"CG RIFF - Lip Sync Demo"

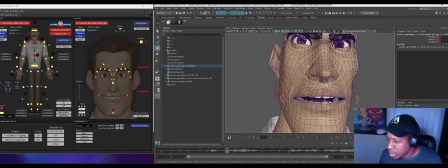[12:31]
So because I'm kind of staying low corner, I'm probably going to put introduce a little kind of sneer here in terms of the shaping of it. I'm going to undo this kind of lip adjust I had done with the,
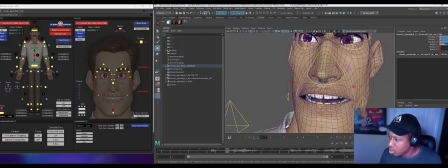[12:50]
I kind of rolled these out in the rotate X for that ooh.
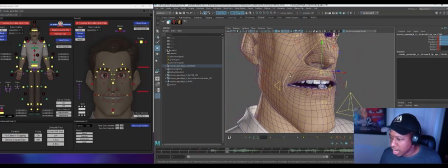[12:54]
So I'm just kind of zeroing some of this stuff back out. So I'm starting from a cleaner place. I'm going to zero these nose ones back out.
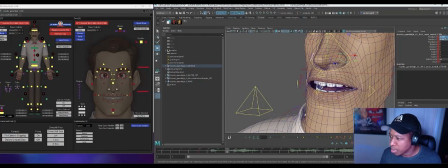[13:03]
I'm going to end up posing them additionally further, but I don't want them to still have that information of kind of bringing them in and narrow that I had done.
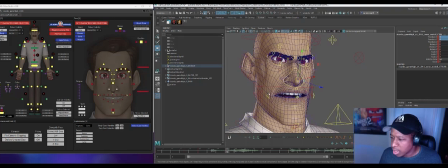[13:09]
So let me hop back to camera view. Yeah, getting a little bit of this. We talk about that kind of like trapezoid shape that I don't like so much.
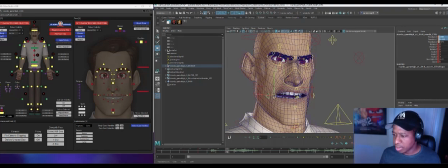[13:26]
Here's the first case of seeing, that with his mouth quite wide, we see that this kind of, all this negative space that happens here on the side of the teeth, it doesn't feel like his flesh is wrapping around his teeth. You have all this kind of space here on the side. So this is where I'm going to start to kind of do that.
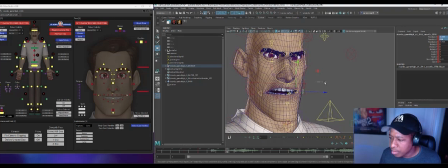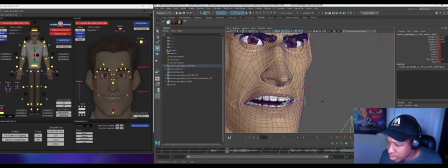[13:55]
Do that kind of 3/4 cheek a little bit, just to get a little better shape there. Just kind of idea is like tucking that.
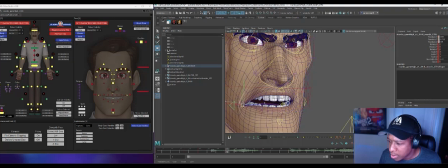This may be a touch wide. Hoo-eh. So my teeth are usually not too far apart.
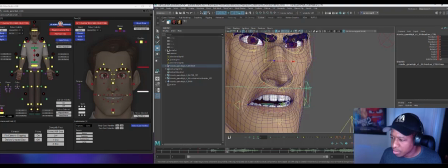[14:30]
On a kind of ooh shape.
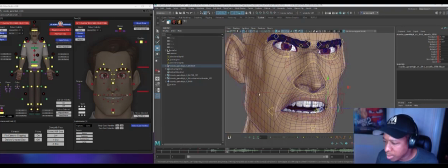[14:37]
So yeah, for a E type shape, I don't need my jaw particularly wide. Oh, it's this guy.
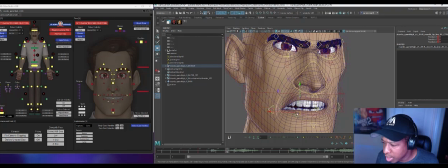[14:50]
I'm not really using these sub controls much yet. I'm trying to use the kind of primary and secondary ones more first. To kind of build my main shape. I don't want to start introducing too much complexity too early on if I can help it.
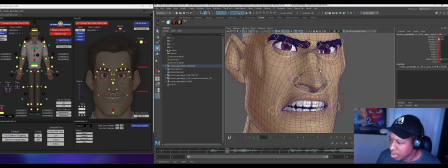[15:06]
I'll go a little wide wide here, kind of match that sneering that's happening in the lip with the nose. Kind of move the whole nose up a little bit as well. Kind of feel that flexing. Who is
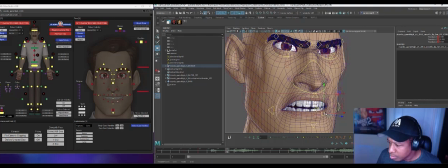so again, kind of just moving this back in Z space a little bit. If I hold down Control while I kind of scroll over here, kind
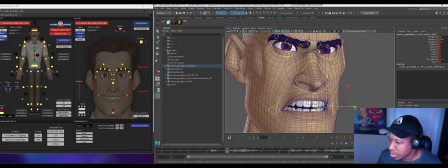[15:43]
of gives me a little bit of flavor of that.
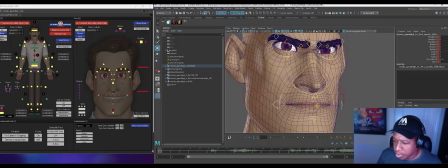[15:56]
Oh, so let's see. Right now these corners are starting just neutral here. So I want to just take both of those and just tweener them then there. Ooh. Sorry, my son's sneezing.
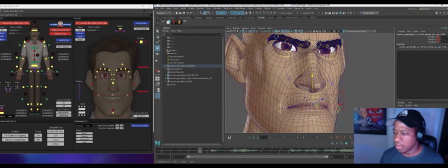[16:12]
So as I'm going, like everything's relative and kind of in like relation to the next pose, and so I am stepping through these poses, kind of seeing what's changing, seeing if overall there's anything that I need to
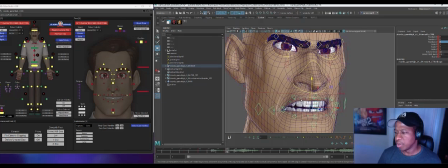[16:28]
adjust. So I'm stepping through them, you know, very much like you would with the body poses, right? And seeing like what's changing and you know how do those things kind of look together? Is it playing pretty nice in that way?